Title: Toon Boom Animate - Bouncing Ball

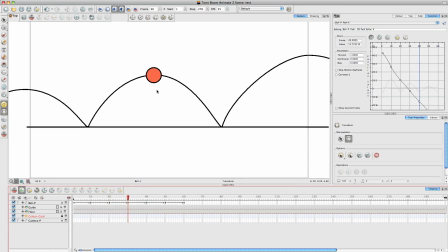But then as it gets to its highest point, sort of up here-ish, it's going to slow down a bit and then get faster again as it comes down. So to achieve this, we can again click on the layer and then up here in the function editor go to the velocity, which is the velo at the top there, and you'll see over here all the little keyframes.
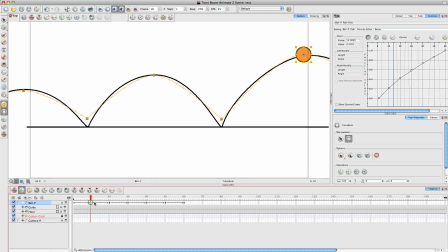So what we want to do is go to the highest, first keyframe of the highest point, which is number 2, click on it in your editor and then just pull these little handles out a bit, and that will add a bit of ease in and ease out on those, on that frame.
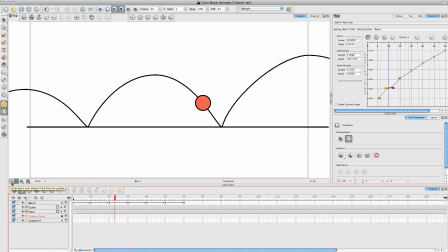So then to watch it back, you see it just holds itself up in the air a little bit longer than it was before. So again, that's not bad. So we'll go to the next highest point, which is keyframe 4, and again just drag it out ever so slightly, watch it back, see what you think.
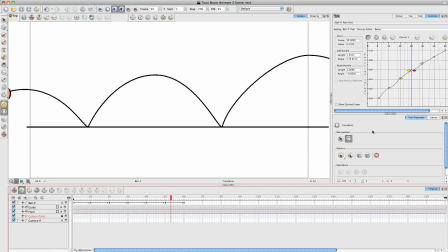Boing, boing. Yeah, that's not too bad. And then again, second to last keyframe, we'll just pull that out a little bit. And then, there we go. So that's looking alright.
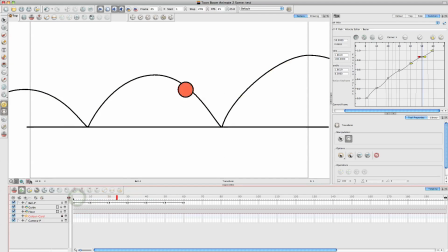A little bit of ease in, ease out on those frames. Gives it a little bit of a natural bounce. And then the last thing to do, nice and quickly, is obviously as the ball comes down, and obviously this all depends on the type of ball.
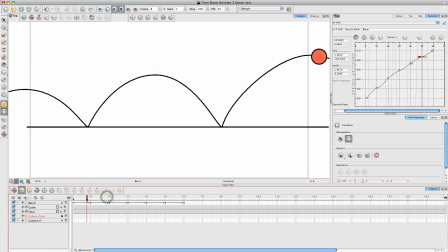It could be a golf ball or a bouncy ball. But say we've got quite a squishy ball. As the ball hits the floor, it's going to change shape. So obviously it's not going to stay this perfect round circle. So if you open up your ball peg and get to the drawing, we're going to add some keyframes.
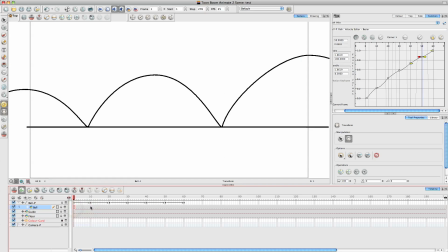So I like to go along and at the same as the peg, just add some keyframes at those same spots. Now here's my little another little trick for you. So you go along to where the ball hits the floor, and then add a keyframe either side of that one.
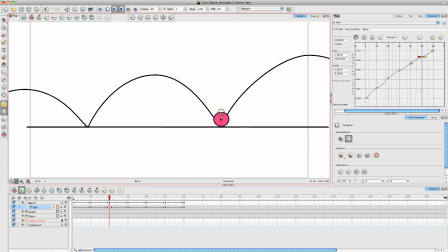Now on the one that hits the floor, we're going to just simply pull it down and squash it. So push it in and then make it like an egg shape, and then just pull it down to the floor. So then as the ball comes down, it's going to go splat on the floor and then bounce out again. And now what you can do is you can grab the end, the third keyframe of that series,
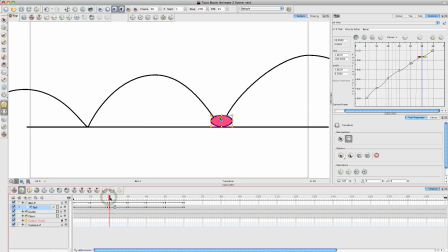and pull it out to the middle-ish. So as it comes down, it's then going to slowly reform back to a ball again. And actually, you could probably do it a little bit longer than that, to make it a bit more natural. So you're going to see that bounce. As it hits the floor, it's going to go spoink, and then return to its normal shape again. Obviously, I can fiddle with this for hours.
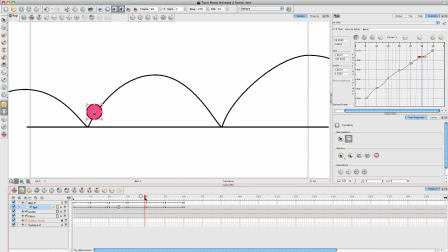This is only a quick one. And again, so over here, we're going to, on the bounce, we're going to add two keyframes. On the hit keyframe, you can actually go back and copy this one, I think, actually. There we go.
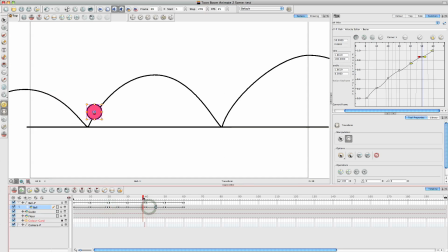And then on this one, we're going to pull it out so that it squashes and disappears again. So have a look at that. Boing, boing. Let's get rid of the guide for you. So here we go.
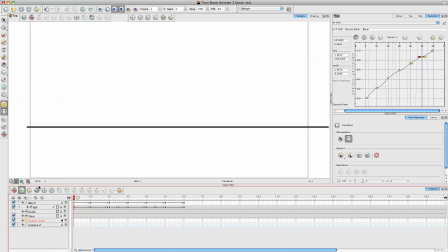It's not perfect. I mean, if it was me doing it for a production, I think it travels too far on the bounce, personally. As in the actual guide, I think this should be slightly more here.
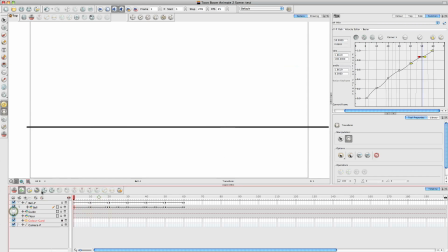But it's okay for this kind of little test animation. So there we go. That gives you an idea of how to do a bouncing ball with a few little tips and tricks with the tension and the sort of squash and stretch. So I hope you've enjoyed that. I hope it's been good. And watch out for the next video. Bye for now.